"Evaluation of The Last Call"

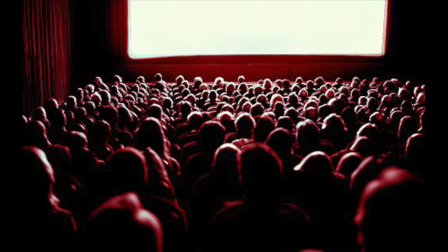In order to attract an audience which is interested in action films, it is vital to show the main conventions of an action film. This is why we tried to implement some of these in our film to try and interest the audience in watching our opening, while keeping them unique from other action films.
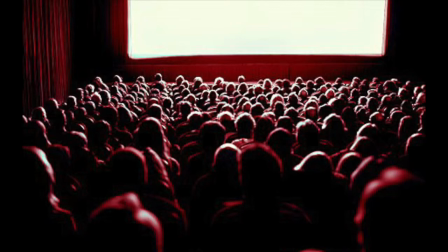While we were conducting research for our film opening, we brainstormed the general conventions of an action film.
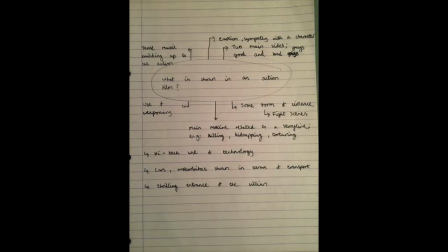After the production was completed, we created a diagram which showed some of the conventions that were implemented in our opening.
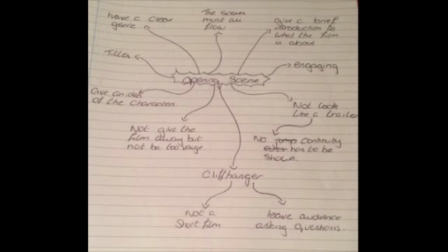For example, having thrilling music played while the two masked men enter the scene was important, because it represents the action genre significantly and it is conventional for a villain to have a dramatic entry into the film.
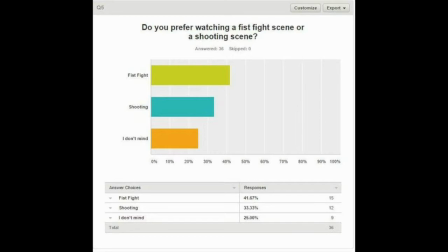As part of our questionnaire, we asked our target audience if they would prefer to see a fight scene or a shooting scene in any movie. Some people would like to see fist fights and shooting scenes while others did not mind.
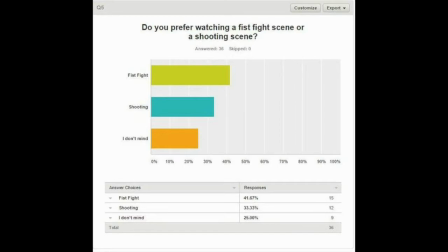To decide our film opening, we wanted to follow our target audience feedback as much as we can so we decided to use a fist fight and a shooting scene.
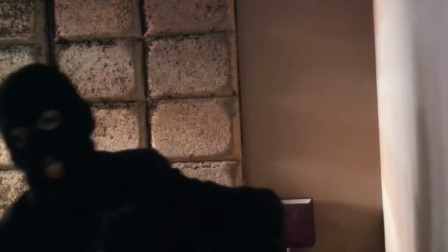This helped us attract a wide range of people to watch our film opening, however if we use a specific type of action sequence, it may restrain our target audience.
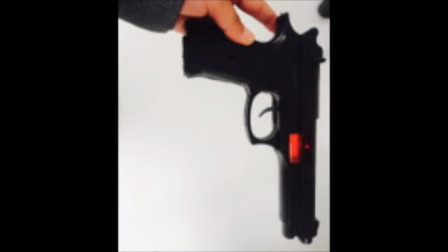A shooting scene towards the end of the film opening is presented mysterious to the viewers.
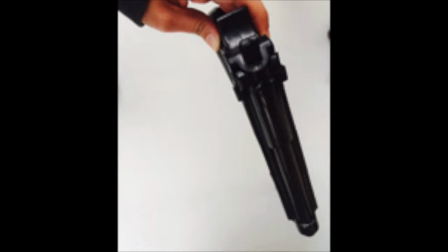This is because the audience does not know who the masked men are or why did they kill the character,
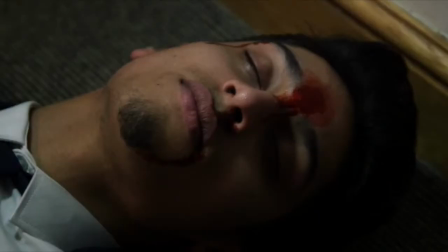which builds up tension for the viewers to watch more of the film. This is called Enigma Code.
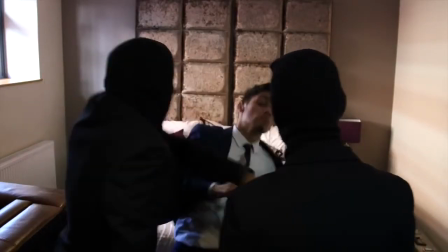This was one of the elements considered to keep the audience hooked in watching our film sequence.
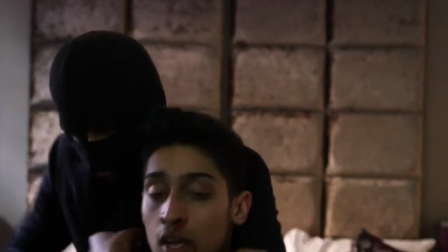The fast-paced fight scene also contributed in keeping the viewers interested in continuing to watch the opening.
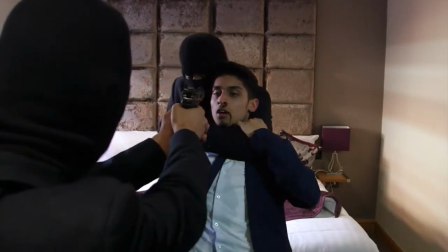The audience is also not sure about the location of the opening. They do not know why Harvey is in a hotel room, hence it brings up questions wanting them to watch more.
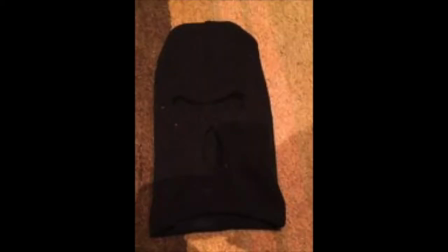Also, the use of balaclavas was significant because this type of clothing is not generally used in many action films. It provides a unique and different look to our film.
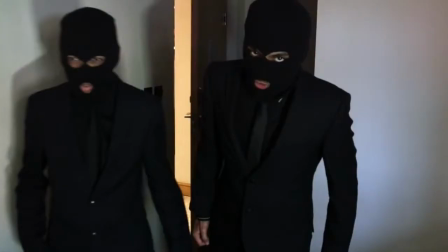This keeps the audience interested because they know they are not watching something similar to another film, despite our inspirations of other action films.
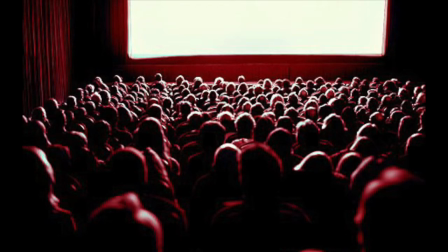In addition to this, the quality of the camera was a significant factor. We provided a more professional look by using a high quality Samsung camera. We made sure the editing is excellent and the locations used were presentable and unique, which makes the film opening more enjoyable to watch.
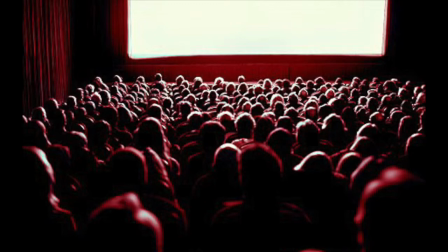this was one of the elements that was considered in the audience watching our film as it did not look like an opening sequence was created by amateurs we also used the thriller and mysterious type soundtrack which kept the audience focus resulting in a build-up of tension making them wanting to watch more
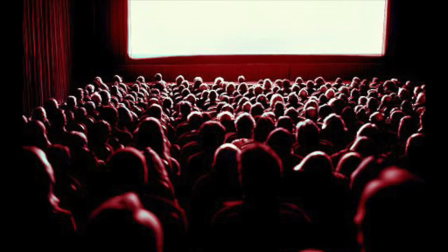at first it is a slow steady once the phone call is made and the action is started the music starts to become more tense and dramatic keeping the viewers engaged the sound Sound effects were important as it creates an appropriate atmosphere for the audience. For example, the ringing of the phone call kept the viewers hooked as they wanted to see what happens once the other end of the caller picks up the phone,
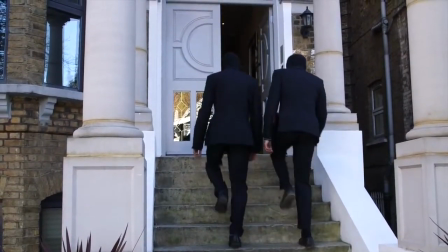and it builds up a strong sense of storyline as well as suspense.
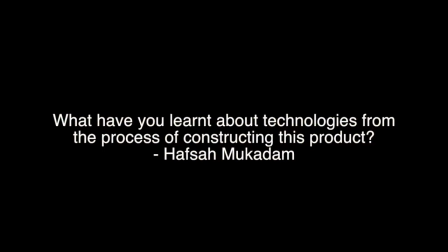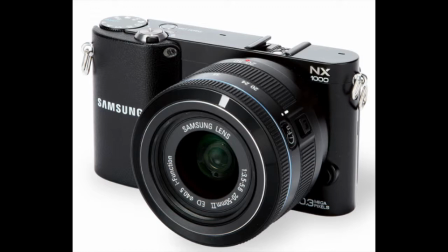The camera used for our opening is Samsung NX1000. This advanced technology allowed us to successfully complete our film opening to a good standard.
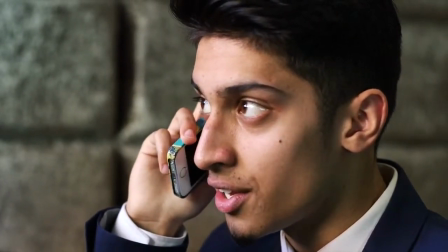An example would be when Harvey Specter was on the phone. This will seem to be clear and professional.
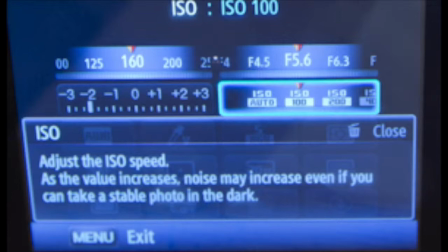The camera also contains a wider range of ISO lighting, allowing any possible lighting to look effective. This feature will always allow us to get rich tonal graduations and the true colours.
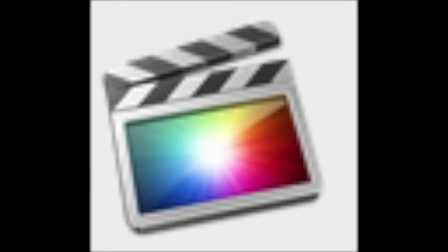The software we used for our movie opening is Final Cut Pro. We edited by trimming the clips that were not needed in the particular shot.
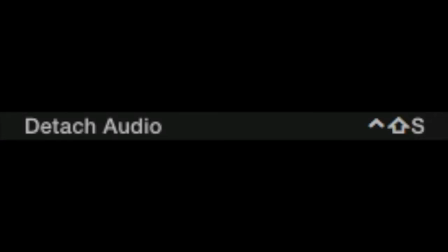We also detached audio that caused unneeded sound to be present. The remover made the dialogue clearer and the scene more professional.
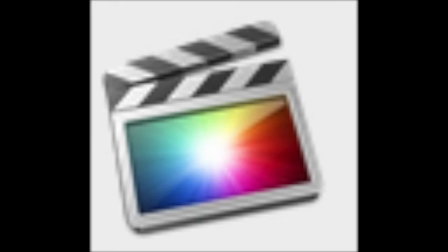We used Final Cut Pro to import soundtracks from a CD to our movie opening.